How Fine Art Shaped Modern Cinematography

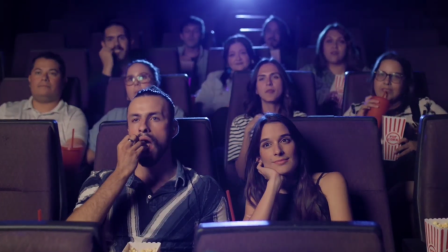(0:00)
Films are made up of sequences, scenes, and shots.
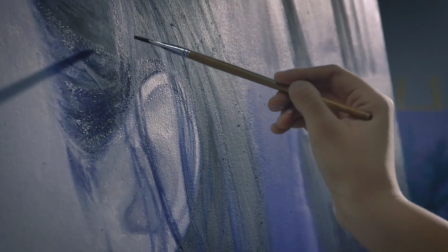(0:02)
But long before the invention of the movie camera, master painters were already solving the same exact visual problems that modern cinematographers face nowadays.
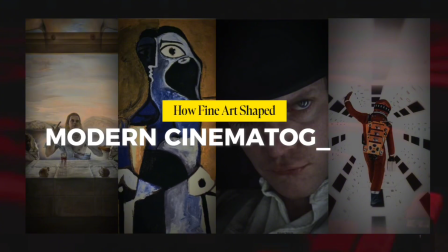(0:11)
We're going to be breaking down the 9 core principles of fine art and how the world's greatest filmmakers use them to control exactly where you look and what you feel.
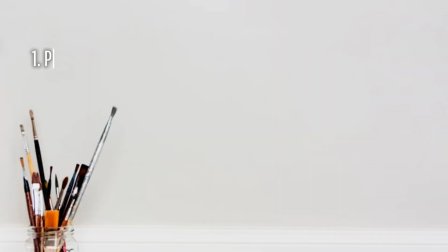(0:19)
Grab your brushes, let's begin. In fine art, patterns create rhythm. It sets a visual baseline.
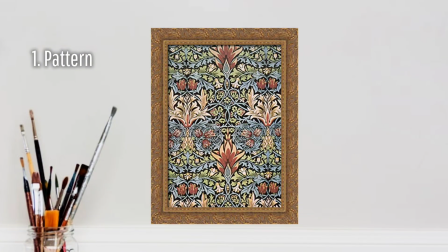(0:24)
Establishing a rigid visual pattern lets a director instantly communicate order or control. Breaking that pattern tells the audience everything they need to know.
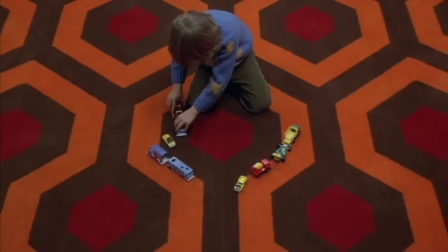(0:31)
Take a look at this frame from The Shining, directed by Stanley Kubrick.
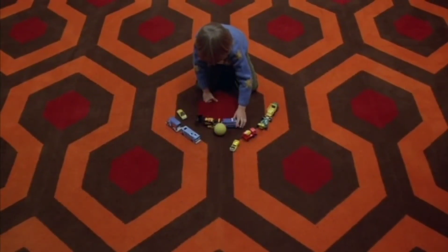(0:34)
Notice how the cinematographer John Alcott uses the hexagonal patterned carpet to make the space feel disorienting or endless,
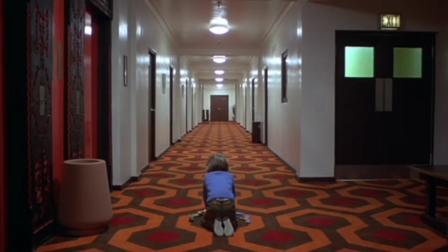(0:40)
almost symbolic of the claustrophobic and maze-like trap that is the Overlook Hotel.
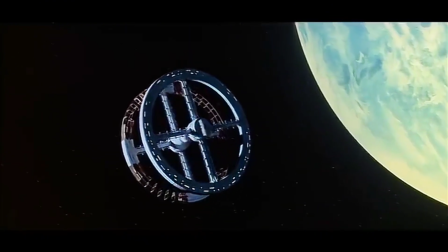(0:46)
Alternatively, in 2001: A Space Odyssey, also directed by Stanley Kubrick, the symmetrical pattern on the ship is used to make the viewer feel a sense of awe and mystery that the
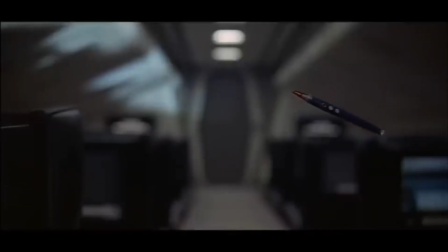(0:55)
cinematographer Jeffrey Unsworth continues throughout the rest of the film. Contrast is the friction of an image,
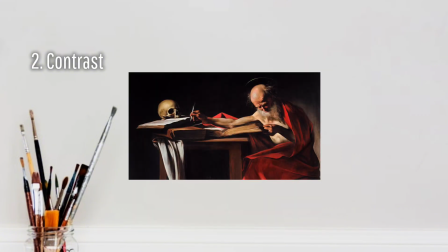(1:00)
whether it's high tonal contrast between blinding light and deep shadows, or color contrast between warm and cool tones.
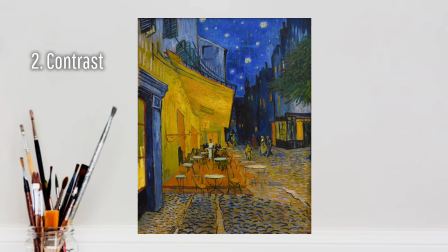(1:06)
It forces the eye to recognize dualities.
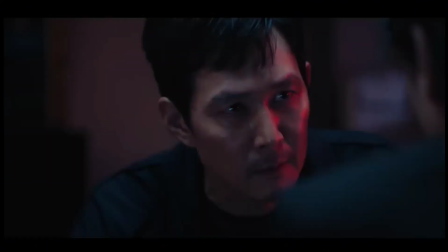(1:08)
In the second season of Squid Game, the cinematographer Kim Ji-young leans heavily on the contrast in both color and lighting shining on the salesman's face.
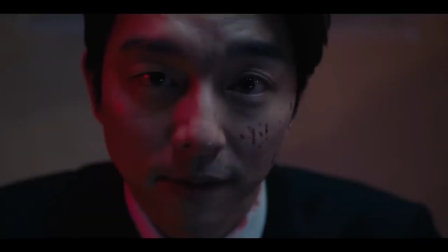(1:17)
This visual separation directly mirrors the internal conflict of the recruiter, given the unpredictable nature of Russian roulette. As much as he wants to show off his confidence in the game, there is still a side of him that's afraid of the inevitable outcome.
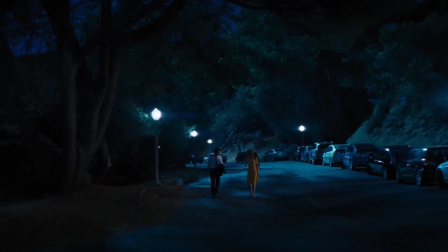(1:30)
We see a completely different use of contrast in La La Land, directed by Damien Chazelle,
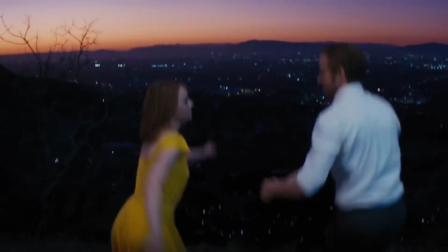(1:34)
where the filmmakers use the contrasting bright colors of Mia and Sebastian's attire with the dark aesthetic
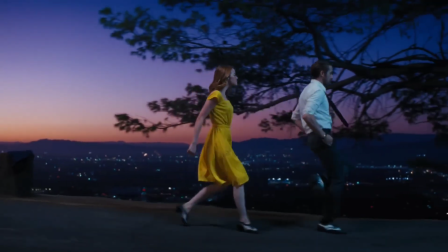(1:39)
of the night to achieve a dreamlike fantasy that briefly defies their harsh modern reality.
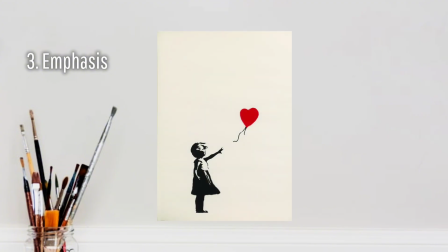(1:45)
Emphasis is about hierarchy. A painting doesn't have a lens to pull focus, so artists rely on lighting,
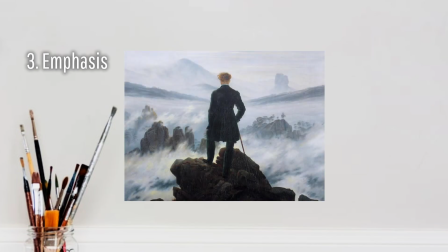(1:52)
scale, or isolation to tell the viewer, look right here.
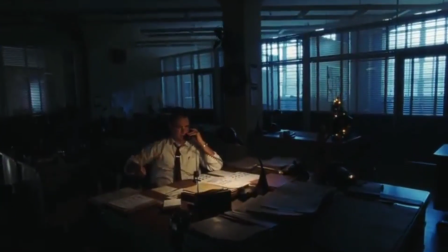(1:57)
In this shot from Catch Me If You Can, despite how busy the environment is, our eyes instantly lock onto Tom Hanks' character, Carl Henratty.
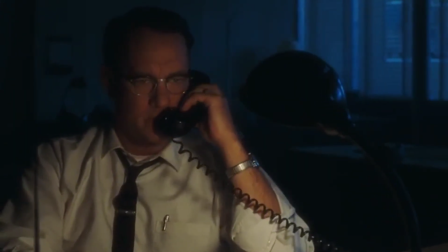(2:05)
This is because the cinematographer uses both spotlighting and color contrast to emphasize not only the character, but the spontaneousness of the call.
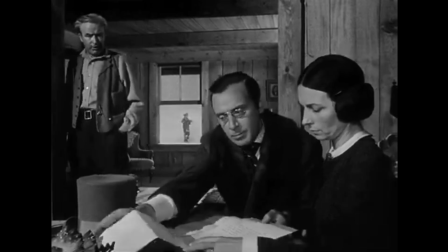(2:14) Hello.
Orson Welles' Citizen Kane handles emphasis differently, through deep focus or deep depth of field,
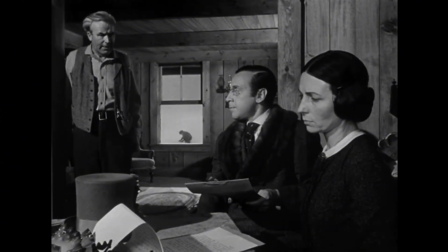(2:22)
meaning that the foreground, middle ground, and background are all equally in focus or emphasized.
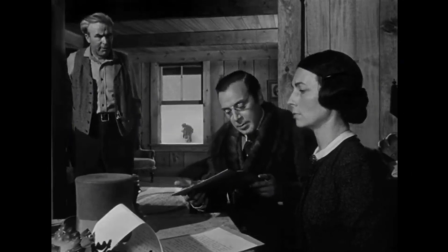(2:28)
This human-like perspective allowed for realism and subjectivity in a scene meant to illustrate young Kane's powerlessness.
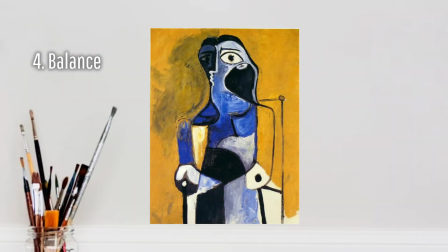(2:37)
An imbalanced image makes the human brain inherently uneasy.
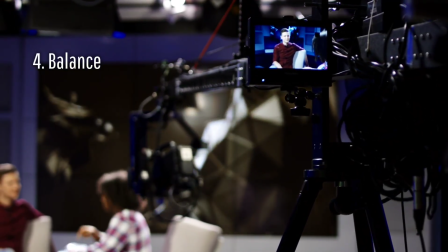(2:42)
Cinematographers manipulate this psychological quirk constantly, choosing between stable symmetry or tense asymmetry.
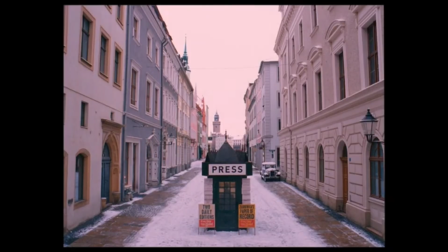(2:51)
No one applies balance and symmetry to film quite like Wes Anderson.
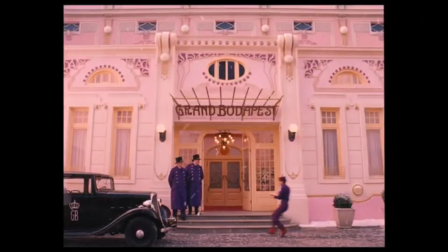(2:56)
Let's observe the absolute symmetry here in the Grand Budapest Hotel. This formal balance gives the scene a nostalgic and whimsical
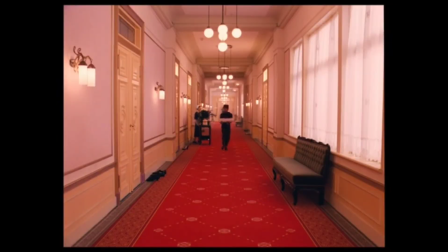(3:06)
atmosphere that acts as a feeling of deliberate control in a tragic and disastrous world.
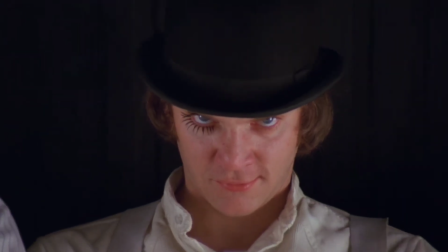(3:13)
But notice how A Clockwork Orange intentionally throws balance out of the window.
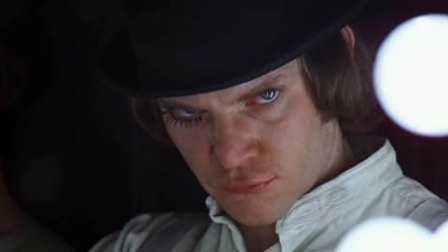(3:18)
By placing the character far frame right with nothing but dead negative space on the left,
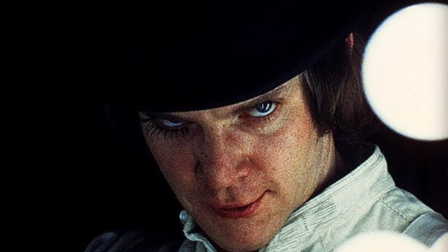(3:24)
we instantly feel Alex's isolation and declining mental state.
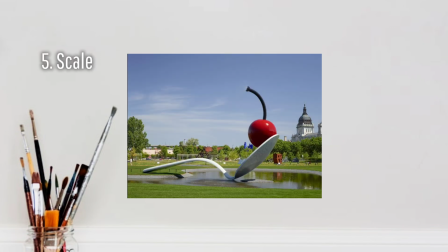(3:29)
Scale establishes power. In fine art, manipulating the proportions of a figure instantly communicates their status in the world.
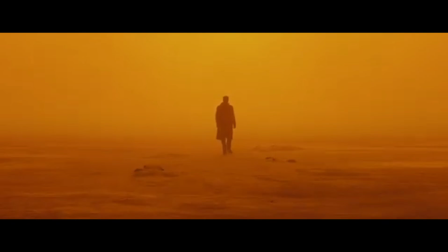(3:37)
In Blade Runner 2049, the cinematographer uses an ultra-wide lens to minimize Agent K against the endless abyss.
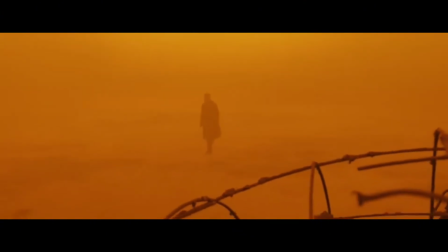(3:46)
The sheer scale makes him look completely powerless. We flip that concept on its head with Pulp Fiction.
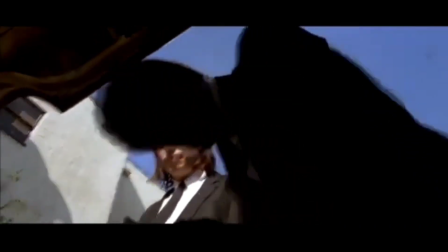(3:53)
Here, Tarantino's trademark low camera trank angle,
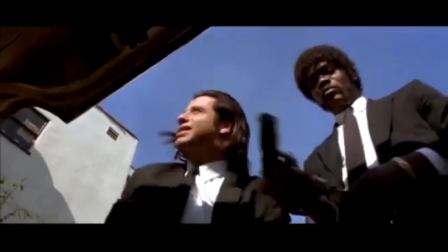(3:56)
combined with the dark and menacing figures of Vincent and Jules, forces the audience to look up at these characters, establishing absolute dominance.
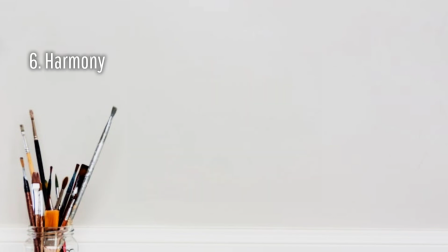(4:05)
Harmony is visual comfort.